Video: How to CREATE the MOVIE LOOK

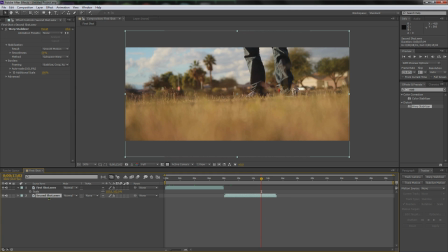(8:42)
So here's what we're going to do. We're going to do the same thing. Hit R with this clip, second shot selected. Then we're going to rotate it until it looks good to our eye, which right about there.
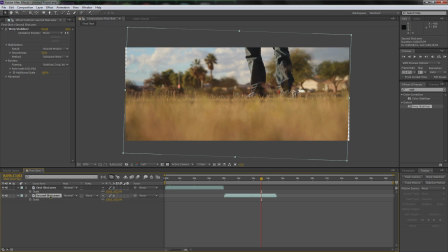(8:55)
That looks straight to me. So now let's hit scale. And let's scale her up and make sure that the edges touch. Right about there, looks perfect on both ends. Okay, so now we have both shots perfectly center, perfectly aligned. And also, here's something to keep in mind, guys. If you want, you can move it up and down.
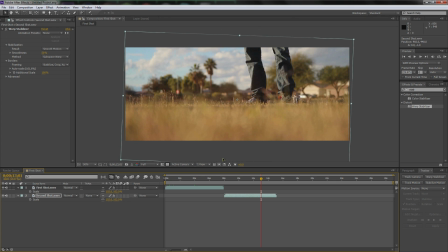(9:15)
If your footage is too, you know, too tall or too short and you don't like that, you can move it up and down with just the arrow keys. Just have it selected and move it up and down with the arrow keys. So right about there looks a lot more balanced, mostly because of
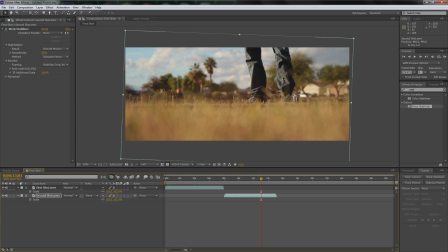(9:30)
Brandon taking up this third of the screen, and the sky has more open space, so you want to cheat this a little lower because it's more open up there. So let's go back to the first shot and make sure we like where that one's laying.
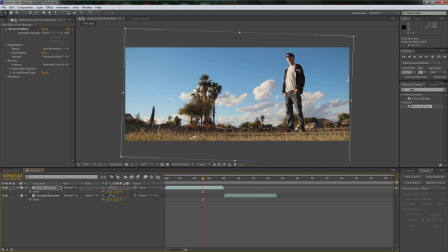(9:46)
I actually think it can go down a little bit. Yeah, that looks a lot better to my eye, giving Brandon some headroom. Alright, so now for the last shot. The last shot is actually pretty perfect because I did this all for you.
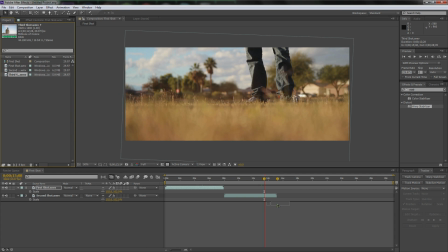(10:01)
I already stabilized this one because I knew I was going to be tired of doing the warp stabilizer.
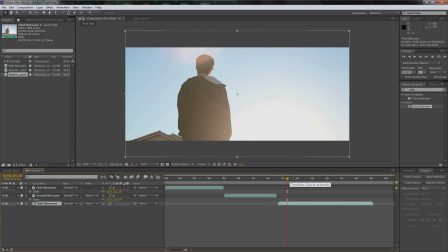(10:06)
So there's no need for a break, guys. See, I do love you. I always have and I always will.
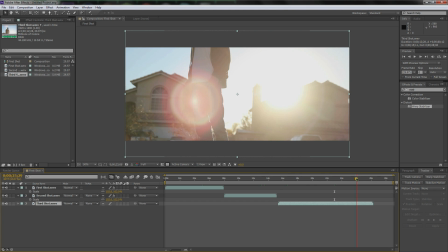(10:12)
You're the only fans for me. All right, so this tutorial is being too long.
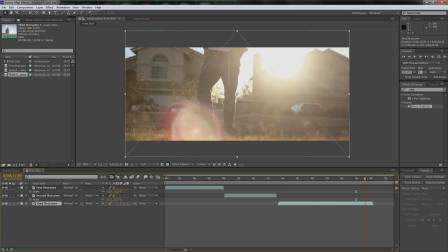(10:19)
Let's keep going and just finish it already. All right, so it's going to fade out now. So here's what we're going to do.
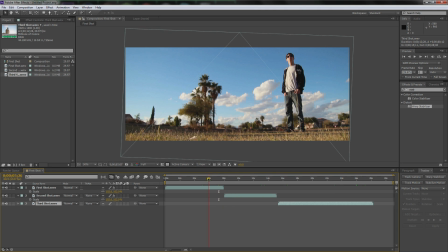(10:24)
We want to do that smooth, nice transition between all the shots. So let's go to about right there. That's about a 2 second fade in and out. So let's drag it with the underclip second shot underneath the first shot, right about there.
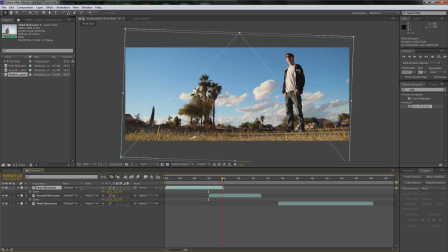(10:40)
And now what we're going to do is we're going to do a nice smooth transition. So with first shot selected, we're going to hit T. That's for opacity. We're going to do a keyframe, and that enables a keyframe. And now we're going to keep it at 100%. And if it didn't make a keyframe for some reason, just go 100%.
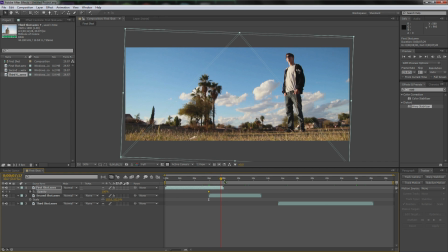(10:58)
Then we're going to slide it over until it touches the very end. There we go. Now we're going to go all the way down to zero. And there you go.
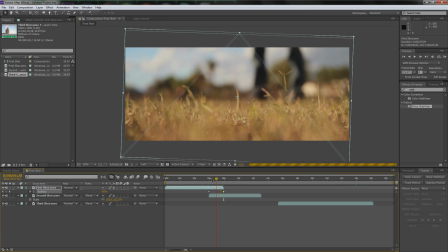(11:10)
So now it does a nice, soft transition. Isn't that just wonderful?
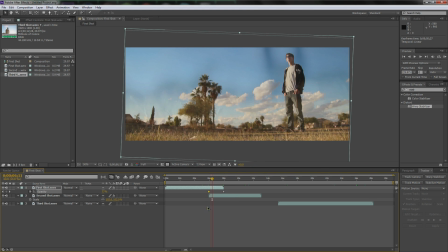(11:14)
And if you want it even softer, you can do a nice, select one of the keyframes and then hit F9. That will do a nice, it's called an easy ease keyframe.
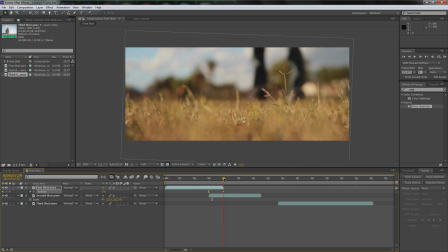(11:27)
Do a nice ease. Ooh, it's so beautiful. And now we're going to do the same thing with the bottom shot. We want it about 2 seconds. This, and if you notice, this clip is at about 13 seconds it ends. So we're going to go to about 11 seconds. And then that's where we want that one to line up.
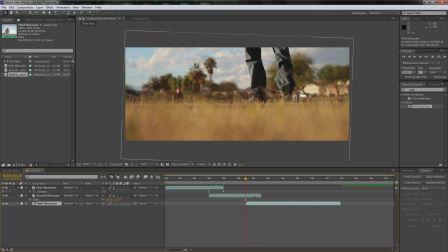(11:44)
So let's click and drag it. And now let's select second shot, hit T, hit the keyframe, move it over, go to the very end, and now drag it all the way down to zero, and you will get a nice
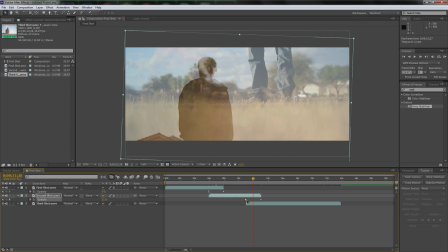(12:01)
transition. Let's select the first keyframe and hit F9. Now we'll get a nice transition.
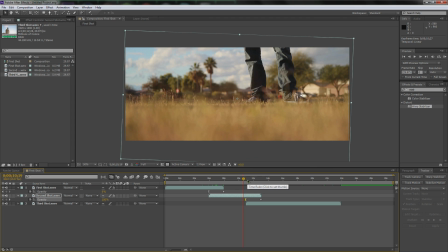(12:08)
That is a nice boulder. So yeah, I like it. So the tutorial is almost done, guys.
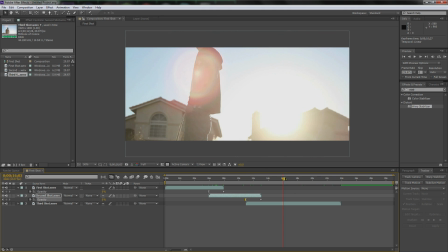(12:16)
The last thing is just coloration, all right? And this is all up to you guys.
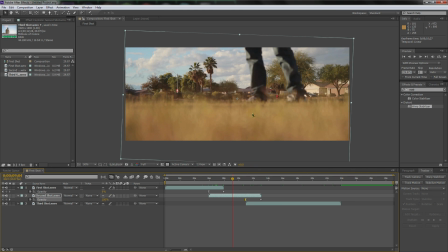(12:21)
I showed you guys anamorphic. Anamorphic is the big deal. That's the thing that really shows that you know what a movie should look like if you use anamorphic, because it shows more of the composition. And if you cheat it that way, it makes it look way more professional. So always anamorphic.
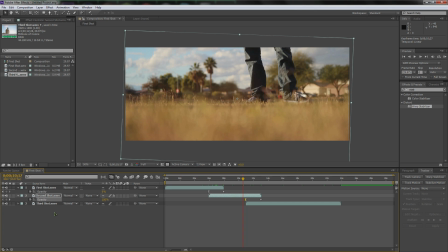(12:38)
This coloring you can do as easy as, let's just select in this blank canvas area down here, go new, adjustment layer, and we'll select it, and we'll hit enter.